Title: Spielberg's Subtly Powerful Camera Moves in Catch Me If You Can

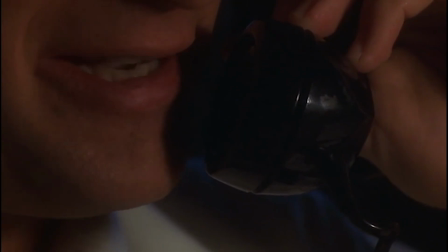[8:05]
We are cutting to close-ups to bring about a sharp sting of a mocking jab.
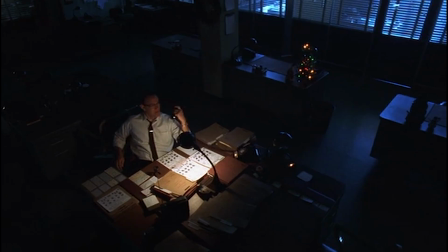[8:11] Oh.
And we end on an extreme wide, a denouement, to show the tension is done and the scene is over.
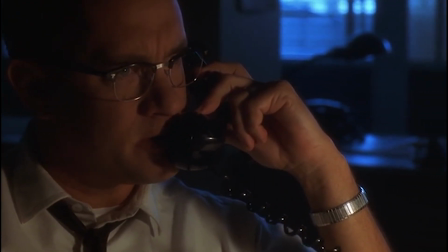[8:25] Not feel sorry.
Now, one of the ways that makes a movie a Spielberg movie is the way he uses tools in subtle ways that doesn't hit you over the head with it.
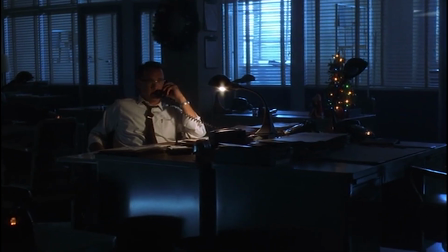[8:34]
But in the end, a lot of what he does feeds and builds off one another. And when he pulls a punch, it's usually because he's holding in reserve for something else.
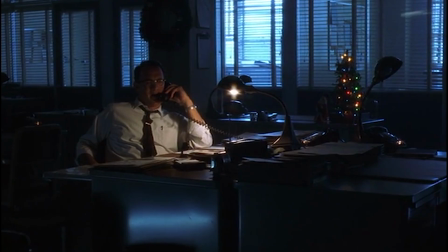[8:43]
We can learn a lot from watching the work of a great director. Well, thanks for watching.
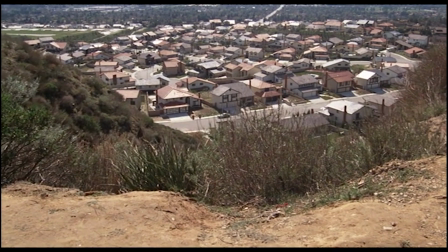[8:47]
Subscribe and hit notifications to learn how directors make audiences think and feel.